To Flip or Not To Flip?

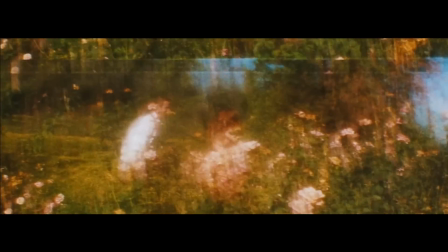0:05 Let's try an exercise.
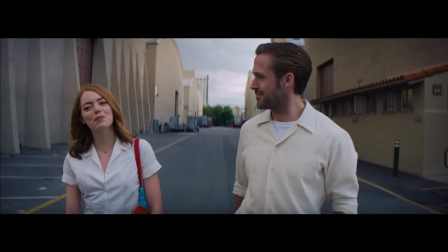0:07 In La La Land, Mia and Sebastian talk about their passions, acting, and music, and the scene ends when Mia says, I hate jazz.
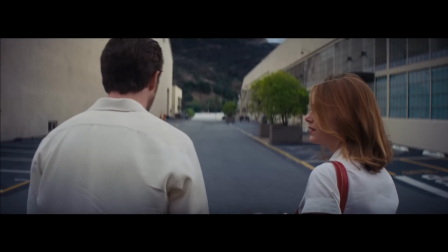0:17 Are you okay? What do you mean you hate jazz? Just means that when I listen to it, I don't like
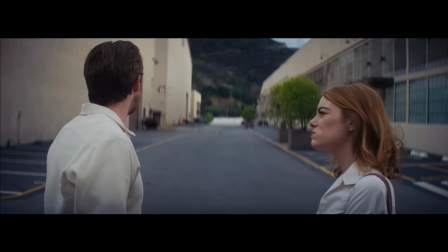0:23 it. Yeah, but it's such a blanket statement you don't like jazz. What are you doing right now? Nothing.
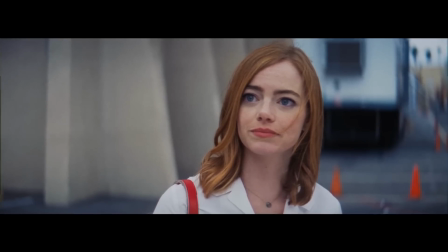0:31 but there's something strange about this shot. Do you see it?
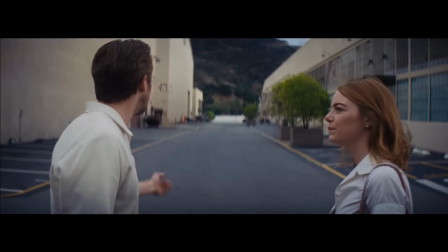0:41 In the rest of the scene, Mia's hair is parted to the left and her purse is hanging on her left shoulder.
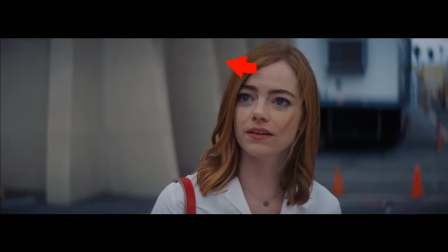0:47 But in this last shot, her hair is parted to the right and her purse is hanging on her right shoulder. It's flipped.
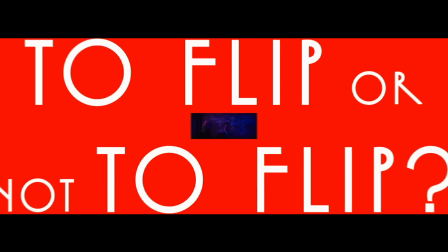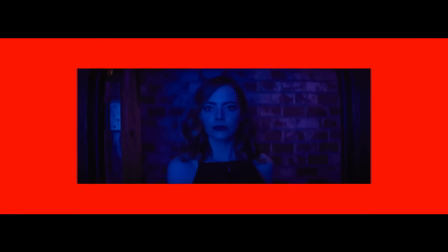0:59 Flipping a shot is obviously weird.
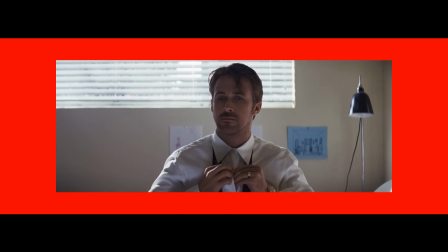1:02 Letters are backwards, orientation is swapped, like shirts are buttoned the wrong way or cars are on the wrong side of the road.
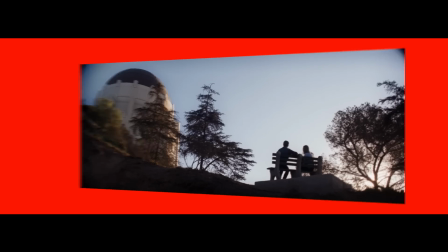1:09 Even a shot with no specific signifiers can look different because nothing is completely symmetrical, even if it's subconscious.
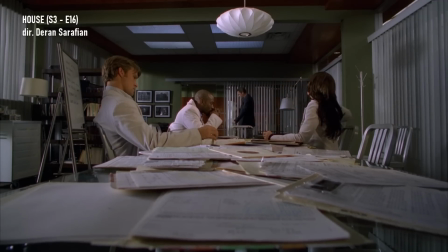1:17 For example, in an episode of House, Dr. House has an extended dream sequence, but he doesn't know he's dreaming yet.
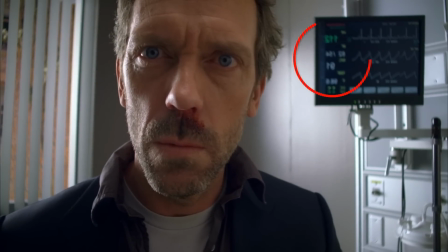1:24 Except one scene has been flipped. Numbers are backwards, everyone's hair is parted the opposite way.
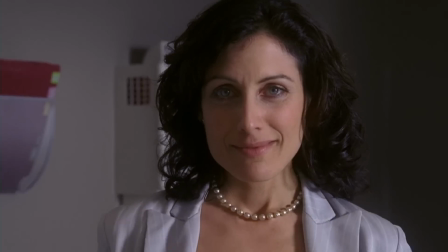1:31 Even facial features seem a little crooked. So you may not know why, but your defenses are warning you, something's wrong here.
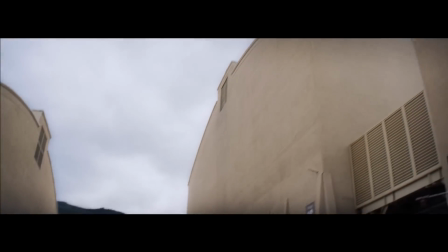1:42 But that's artistic. Usually flipping a shot is a last resort to fix a problem.
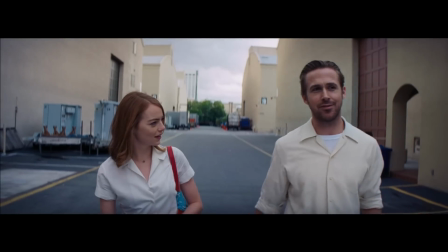1:48 Actually, the real problem is Sebastian's cream-colored shirt, but I'm just going to ignore that one.
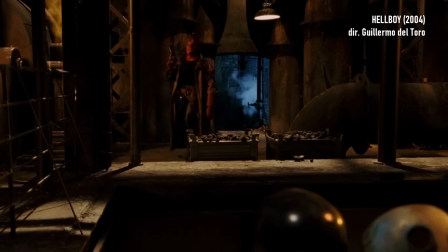1:55 Maybe there was a problem on set. Sometimes physical limitations prevent a filmmaker from executing the scene like it's supposed to be.
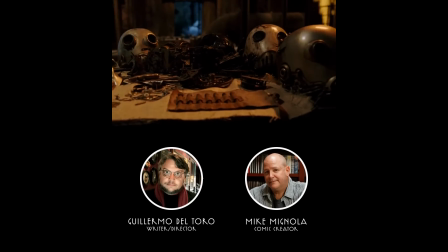2:02 This shot and the one before, yes, they're flipped. Yes, is the left hand of Doom for those two shots.
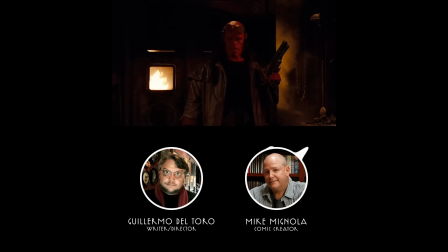2:08 Oh, I didn't. You know, I did. Someone mentioned that to me, and I have yet to catch that.
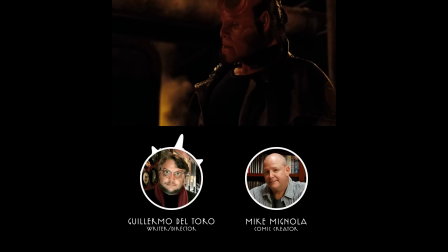2:13 Well, you know what it is in reality, the way the sets were built, spatially, we couldn't do it, so we flipped them.
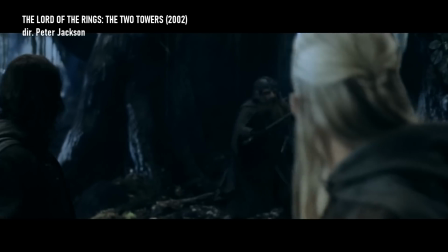2:22 The trees are speaking to each other.
Or maybe the problem is created in editing.
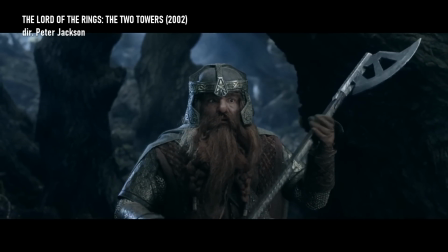2:27 The production shoots a lot of different coverage on the day, but the editor has to piece it all together and make it make sense.
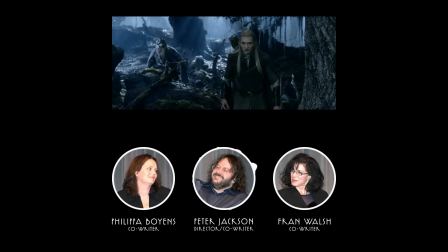2:34 It's weird because you shoot a scene a particular way, and then when you're cutting it, you suddenly, instead of the actor looking out to the left, you want them looking out to the right.
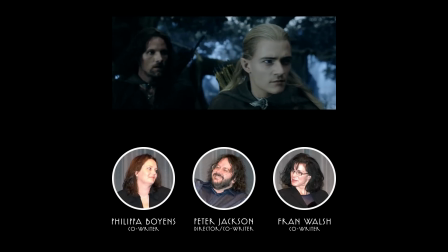2:41 Oh, it's flipped there. Oh, there you go. It's an Elvish brooch. It's magic.
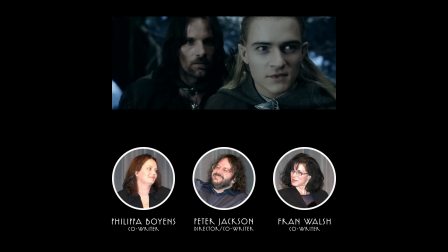2:46 It is. What do you want? Do you want continuity? Yeah.
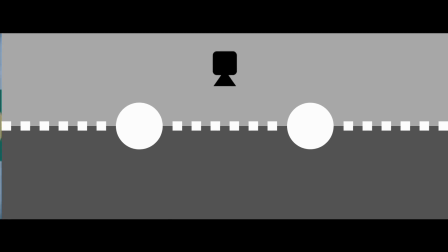2:51 Oh my God.
These are both screen direction problems,
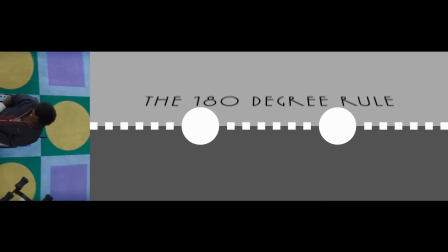2:55 and ultimately the filmmakers are breaking one rule to preserve the 180-degree rule, which is a shooting and editing principle.
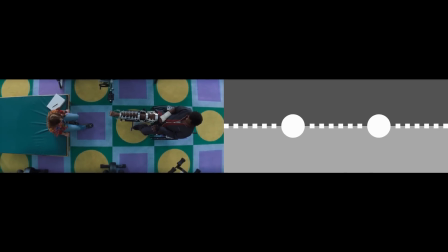3:02 It establishes an imaginary line between two or more characters, and if every shot is on the same side of the line, then the cuts will feel natural.
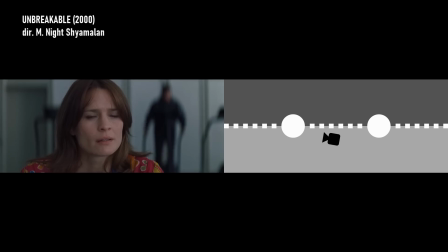3:10 It helps maintain spatial awareness, so no matter what angle you're looking at, the characters will be looking in the same direction. The audience understands where everyone is and what they're looking at across multiple shots.
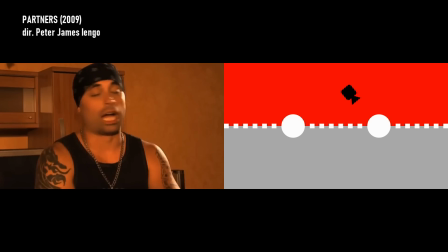3:22 But if the rule is broken and the editor cuts from one side of the axis to the other, and God forbid back and forth, that's going to feel jarring. Suddenly characters look like they're teleporting, or it's hard to figure out where people are or what they're looking at.
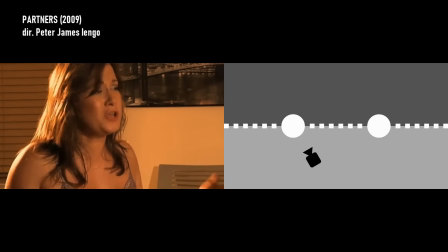3:38 The audience has to readjust to the same space. Of course, great filmmakers can do that deliberately.
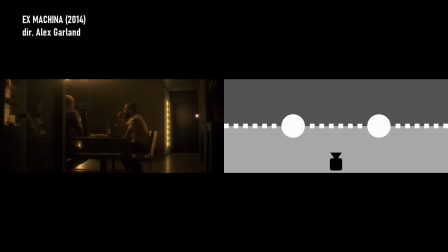3:44 Maybe they want to be jarring.
What about the power cut?
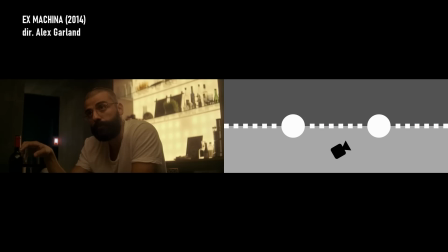3:50 Sorry? The power cut. It's the only part that I couldn't see. Cameras fail, I lose audio. It works.
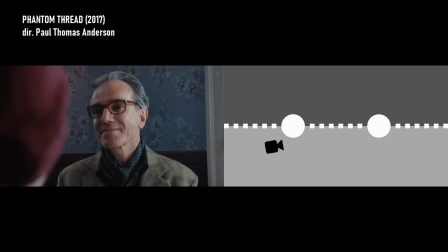4:00 Maybe their editing is so smooth that they can get away with it.
Show me.